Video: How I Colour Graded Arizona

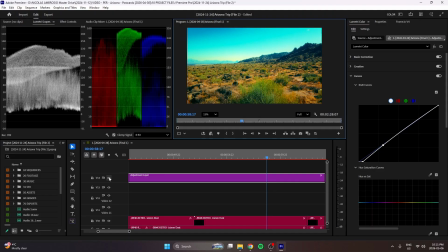[53:24]
So yeah, hugely important step was this last touch, and we used this to our advantage because we actually used it in the video.
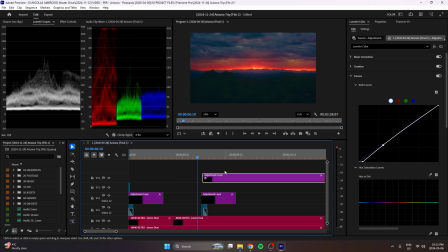[53:32]
There's a clicking sound, and all I did was just cut off the adjustment layer to start there. So this is actually the original shot that you're seeing in the beginning, and then it clicks into the adjusted shot, which is just like Jesus Christ.
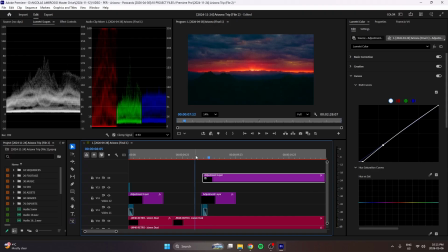[53:49]
And now all that information here that we don't want to see, that's not the attention of the show, that's kind of distracting, is gone as soon as we drop it. So yeah, that is that. I didn't show the grain. I'll do that now.
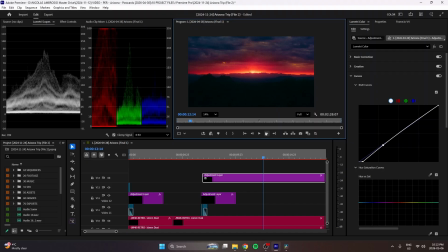[54:06]
The reason I'll show the grain is because I think it's important to the look and feel of the it's very tangible almost. It feels fuzzy and warm, but it's not distracting enough. It's very tricky to dial grain because it can be very distracting very quickly, and you don't want it to be.
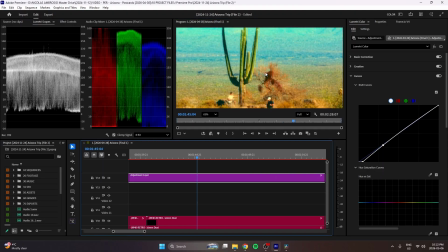[54:25]
You want it to be complementary to the rest of the images in here, for example, you know, it's,
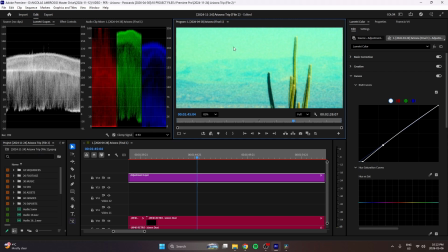[54:31]
see how it fades into the background and it becomes more prominent as the sky and the mid-tones of the sky come into play.
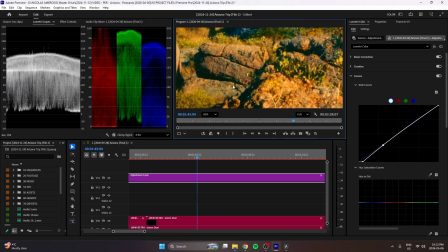[54:37]
But if we're in the foreground, it's not in your face. It's not prominent.
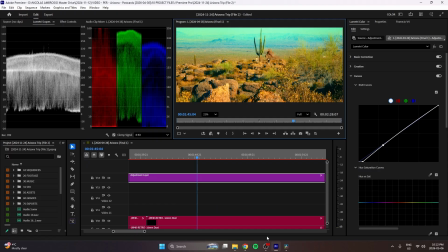[54:42]
It's not, it was hard to get that. But I'll show you how I did.
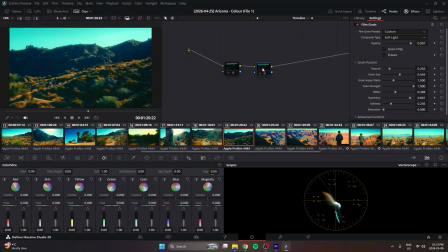[54:47]
I did a general pass on the entire image through the timeline. And I have 2 grain nodes. So the first one is more of a general pass.
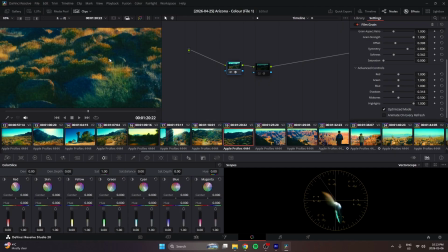[54:57]
This is what's really giving you that texture that you see in the video, is this one. And the second one is more focused on the highlights, because the highlights are
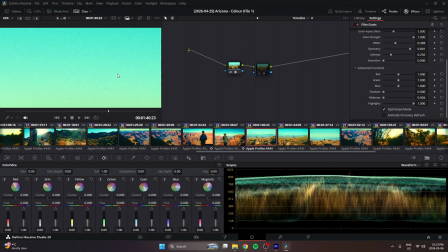[55:09]
so high, it's hard to see any information, hard to see any grain in the brightest parts of the image. So I just use a second grain to kind of push it a little further in those highlights.
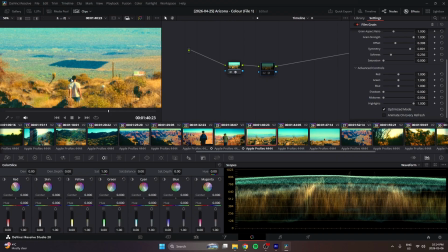[55:21]
And that also helps with the roll off from our center point here to our highlights.
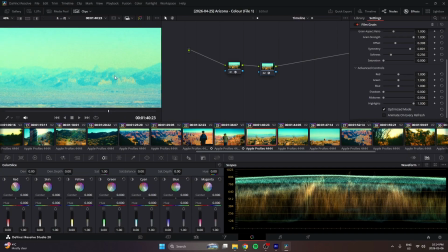[55:28]
And you can see that. I also made it increase the
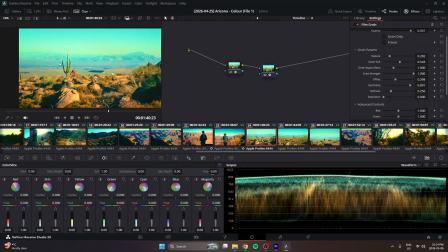[55:35]
symmetry, so it kind of creates a bit of an exposure boost.
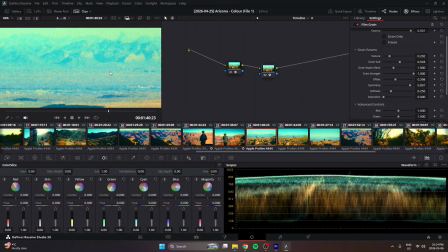[55:39]
And it only uses bright noise to be a part of the grain instead of the dark spots. So it's not as, feels more fluffy and doesn't feel as blotchy. Now, grain. Don't be afraid to play with your composite types. Everyone leaves their grain on overlay.
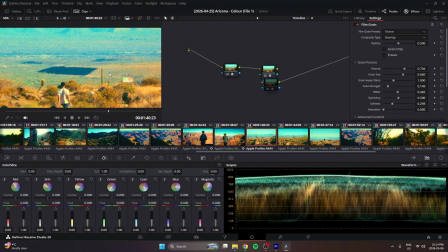[55:56]
I'm going to be honest. Overlay sucks. It doesn't do a good enough job.
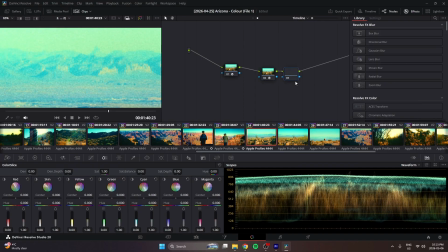[56:01]
Soft light, you get more pop. Hard light gives you something more sharp. If you're going for, you've seen a lot of grades recently where it's black and white and the highlights have this really strong grain,
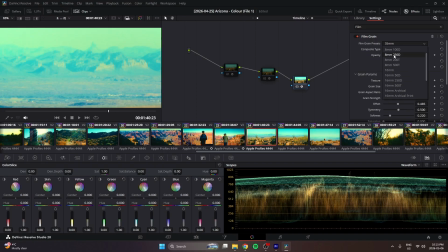[56:14]
but it feels integrated somehow. Dude, it's just a matter of flipping your composite type and obviously dialing the settings from there. But start with your composite type. Maybe increase the opacity. See where you're at. This looks really ugly, right?
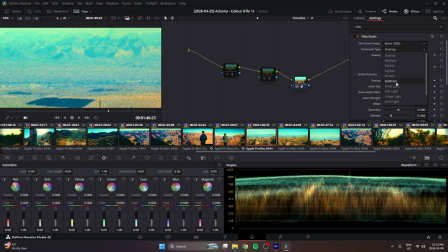[56:28]
This does not look appealing to me. Okay, maybe I want something that's only in the highlights that's very strong. Let's go hard light. Let's go symmetry brighter. Get rid of those ugly black spots.
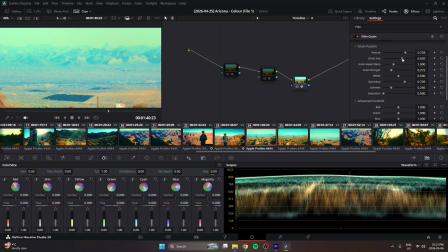[56:44]
Let's go grain size smaller. Let's go grain strength stronger. Let's go softness a little softer. And now we're getting something with more texture.
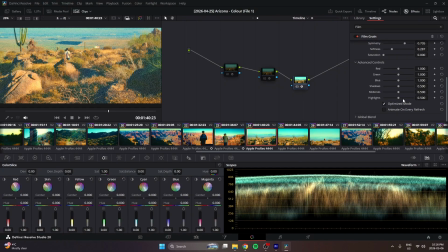[56:57]
Look. And then we can go into our control here. Let's drop it from the shadows because we don't want that.
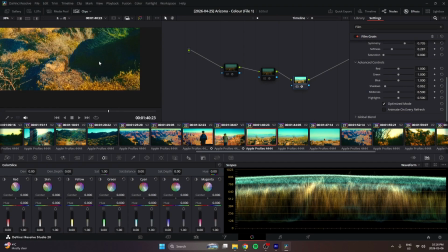[57:03]
Or maybe introduce it a little bit to the shadows. There you go. Your midtones can decrease a bit.
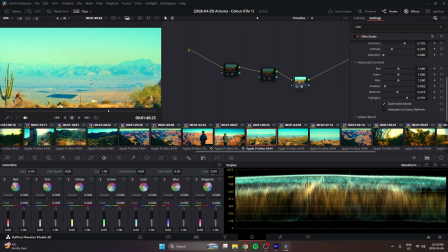[57:09]
Your highlights can increase all the way. Boom. This is what's going to help you make your grain feel integrated.
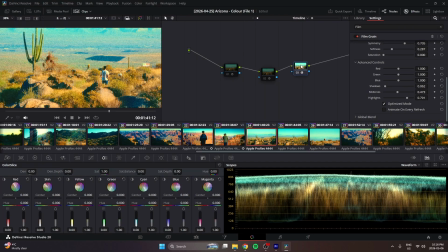[57:15]
Switch to composite type. Honestly, dude, it makes all the difference. It makes all the difference.
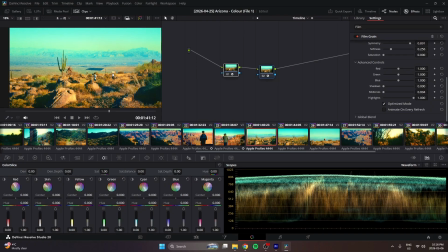[57:21]
So that's basically what I did. Yeah. And that is the end.
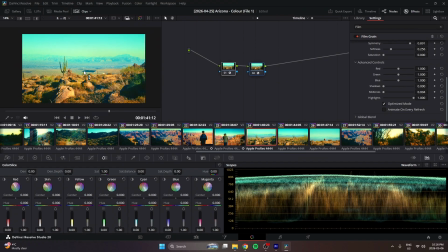[57:29]
That's a long-ass video. I'm sorry. I'm sorry if you sat through all that.